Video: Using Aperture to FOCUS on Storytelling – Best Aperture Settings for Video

So you got your very first lens with an aperture that can go all the way down to 1.8 or even lower and give you that really nice shallow depth of field. But just because you can use that, should you?
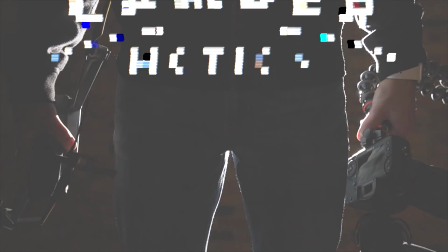Hey everyone, Camber here, back with you, and today I want to talk about choosing an aperture setting that's going to help to better tell your story. And if you're new here, this channel is all about teaching you how to use your camera to make good videos, so consider subscribing. Now, having that shallow depth of field is a great way to make your videos stand out and look more professional,
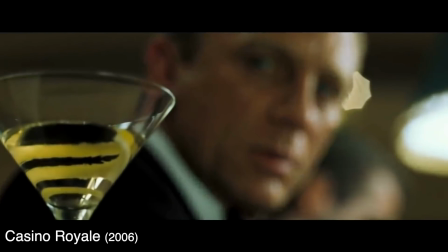0:39 and it can really help to draw your viewers' eyes to certain parts of the frame with being able to control the focus. However, in filmmaking, variety is a very important part, and you don't want to be doing the exact same thing for every one of your shots. And so what I want to do today is look through some clips of movies and see how the choice in aperture helps to enhance the stories.
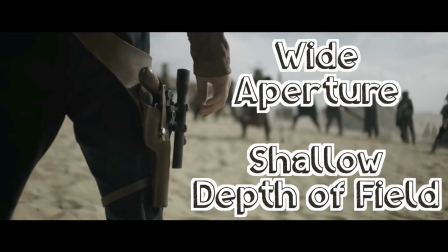0:59 We're going to start by looking at scenes using a wider aperture in order to get a shallower depth of field.
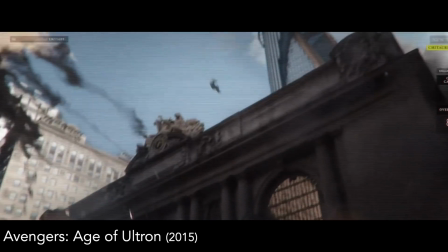1:03 In this first scene, the Avengers are being shown clips of destruction they caused while they're attempting to save the world, and then we move to a shot showing each of their reactions.
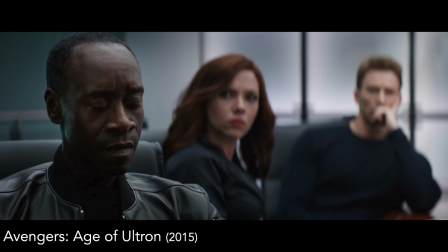1:12 As you can see here, there's a shallow depth of field used, however it's not so shallow that you can't see anything in the background, and this allows us to see each of their reactions as we shift focus from one character to the next,
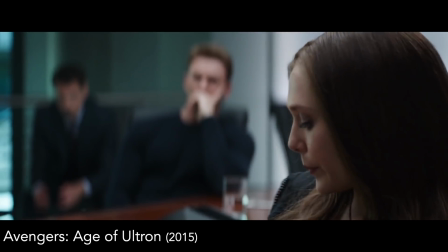1:24 but still being able to see what's going on around them as well. And this is great when there's multiple people or elements in the scene,
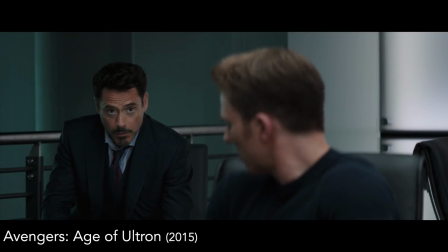1:30 because this allows you to focus in your viewer's attention on which character is important at that moment while still being able to take in what's going on around them.
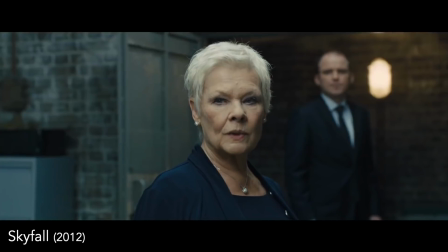1:39 And this next scene is very similar, where we're using a shallow depth of field to focus in on M, but we can still see our assistant in the background noticing that they're running low on time. And another thing we see in the scene is the focus is on whoever's speaking.
Inquiry begins in 30 minutes.
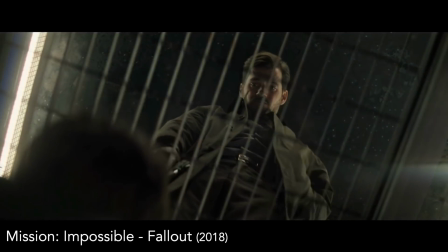1:53 I want to know what's on that computer.
In this scene, a shallow depth of field is being used in order to focus in on an object that's revealing new information in our scene.
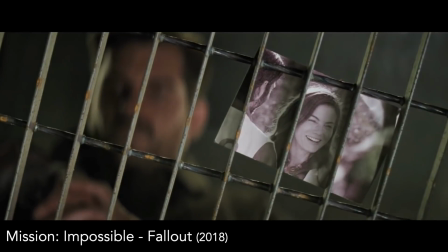2:01 It's being revealed that the bad guy knows about his wife, and then we shift to the bad guy as he starts speaking.
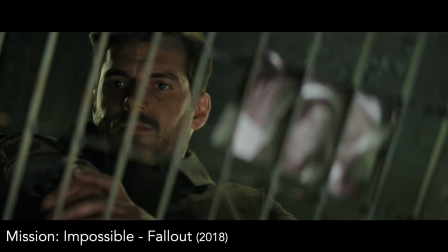2:07 Angel Hunt. If you try to warn her, she dies.
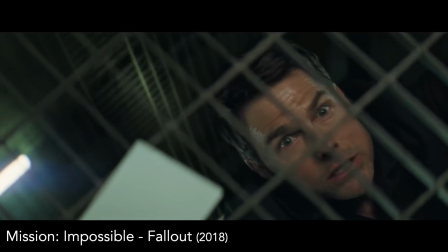2:12 And then as the villain's finishing talking, we see that he looks at the picture and we shift focus back to the picture again.
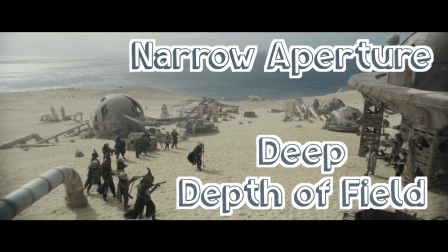2:18 Now let's move on to some scenes using a narrower aperture in order to get a deeper depth of field.
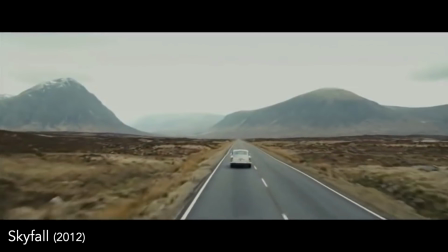2:23 A deep depth of field is often used in these wider establishing shots in order to show your audience where they are,
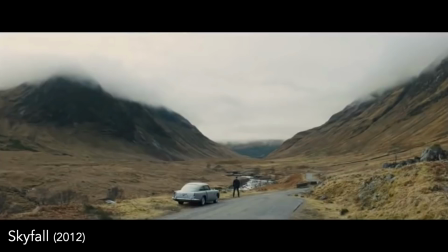2:29 to give them a feel of what's going on in the surroundings before you start to dive into those scenes and get close-ups to show what's going on with each of your characters.
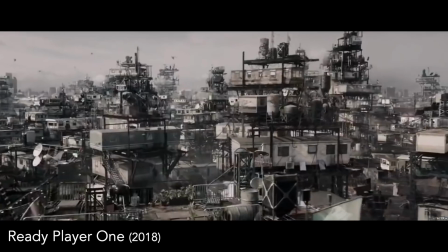2:38 And this scene is similar,
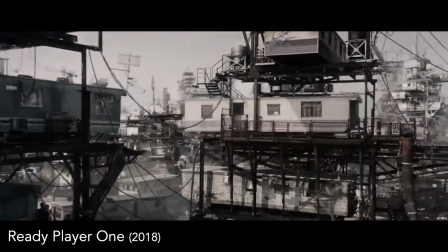2:39 where we have a wide establishing shot with a deep depth of field in order to give the audience a sense of where we are and what's going on in the scene.
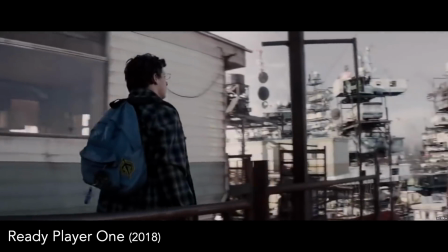2:47 And even as the camera moves in closer to the main character, it keeps that deep depth of field so you can understand the environment he's in and see what's going on around him.
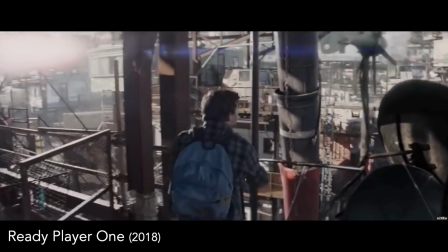2:57 Another time I see a deep depth of field being used is when there are multiple characters,
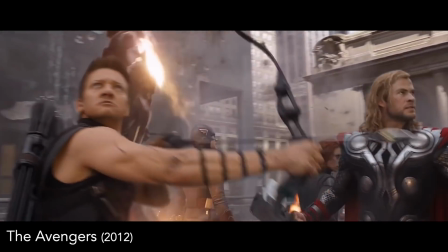3:01 such as this shot of the Avengers, where we're moving around them and want to be able to see what each one is doing during the shot.
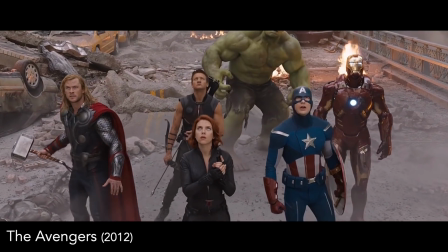3:10 And the same here, as we're moving in closer, we want to see each of them and the surroundings of what's going on.
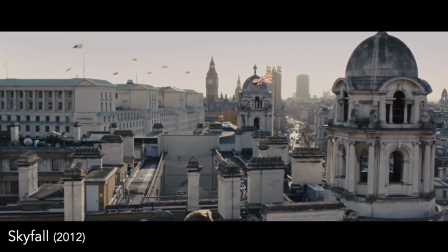3:16 So now let's look at some scenes that use both the shallow and deep depth of field in various shots throughout the scene.
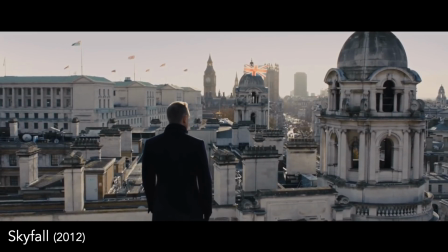3:22 So here we have James Bond standing on top of a rooftop looking out over the city with a deep depth of field establishing where we are in the scene.
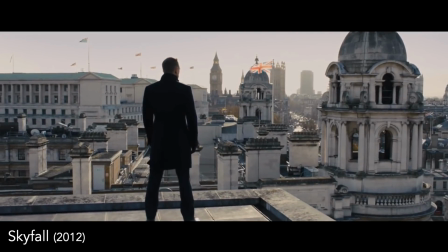3:30 And then we move to a shallower depth of field as Moneypenny walks up to him.
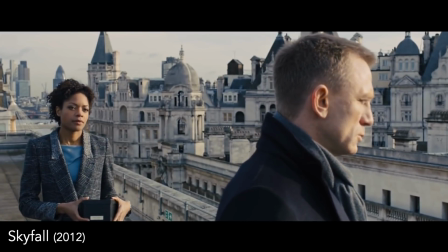3:33 We're focused on James, and once he notices she's there, the focus shifts to her and then remains on her as she walks up until she begins speaking to him.
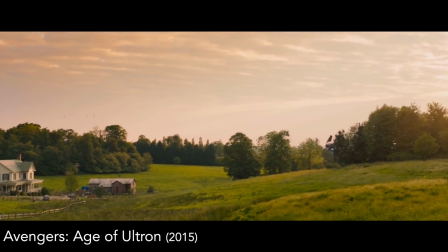3:43 Wow.
And this scene is similar. We start out with a wide establishing shot with a deep depth of field to show our audience where we are.
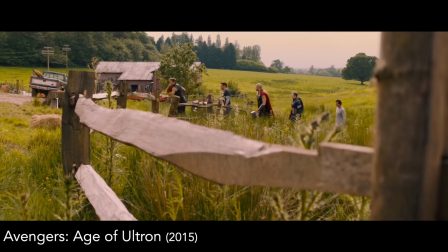3:50 Then we move to this somewhat shallower depth of field. As you can see, the fence post is blurry.
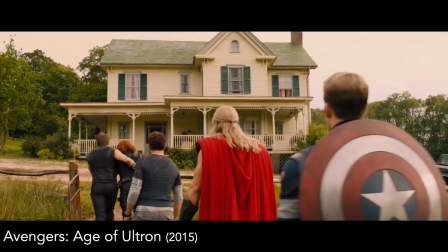3:54 And then as we're behind the Avengers, it's a deep depth of field so everyone's in view.
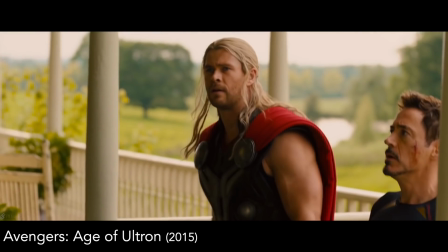3:58 And then moving here, we have a shallower depth of view, but not so shallow that we can't see each of the characters as they're walking together.
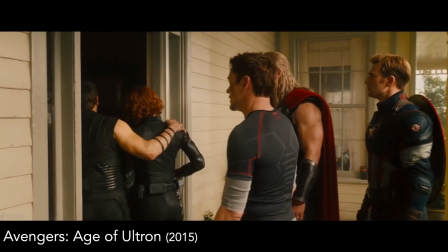4:06 And then we move back to a deeper depth of field as they're all walking into the house.
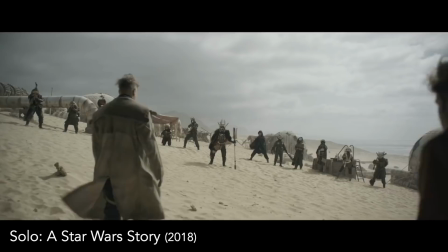4:11 Again here, we start with a wide establishing shot showing a confrontation about to happen, then we move into a shallow depth of field to show he's ready to fight.
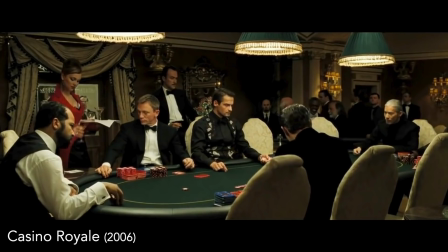4:22 So here's one more scene where we start out with a wide establishing shot, deep depth of field showing what's going on in the room as a waitress brings a drink that was just poisoned.
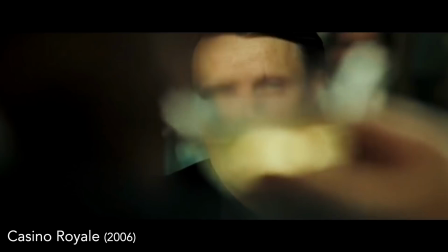4:31 Then we move to a close-up with a shallower depth of field showing him drink that drink that was just poisoned, and then also showing the bad guy watching him drink that drink.
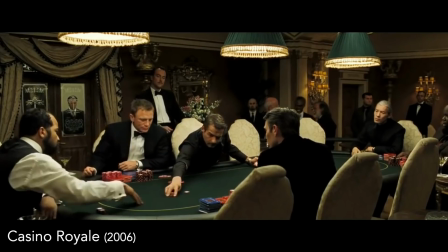4:39 We move back to a deep depth of field to show the play that's going on,
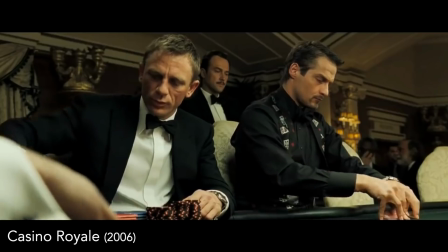4:43 back to our villain to see the poison start to work, back to a deeper depth of field showing him getting uncomfortable,
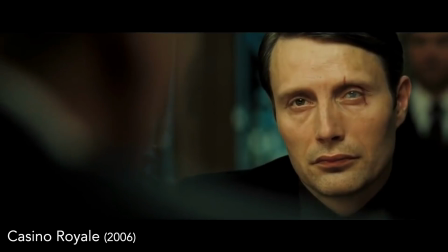4:49 and then we move to this point. So we have a shallow depth of field with a focus on James Bond,
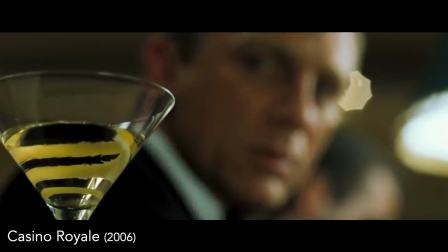4:56 Now the focus shifts to the drink, and now we know that he realized that he was poisoned.
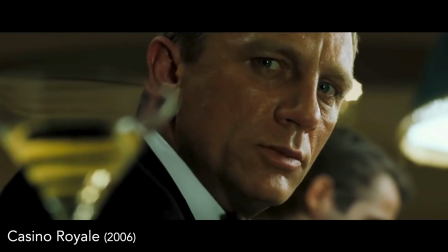5:00 And here the aperture and focus is being used to make it more dramatic to enhance that fact, showing that he knows that he was poisoned. So what we can see from a lot of these examples is that the close-ups tend to have a shallower depth of field while the wides have that deeper depth of field. But remember that there's no rule and you don't have to do it this way. Just keep in mind that variety is important in filmmaking, and you don't want to just crank your aperture as wide as it can go and have a really shallow depth of field for every shot.
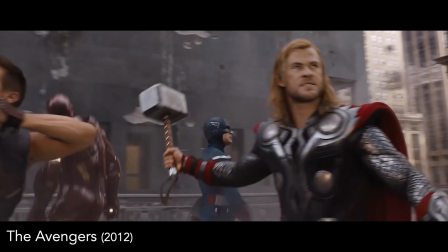5:26 So as you're watching movies or shows, start to take note of the different scenes and how depth of field is being used throughout them. So then when you get to filming and see what shots could benefit from a deeper depth of field or shallower depth of field, figure out how you can craft all that together to better tell your story in that scene. And it would really help out if you could like this video, leave a comment down below, subscribe if you haven't, and I'll see you soon.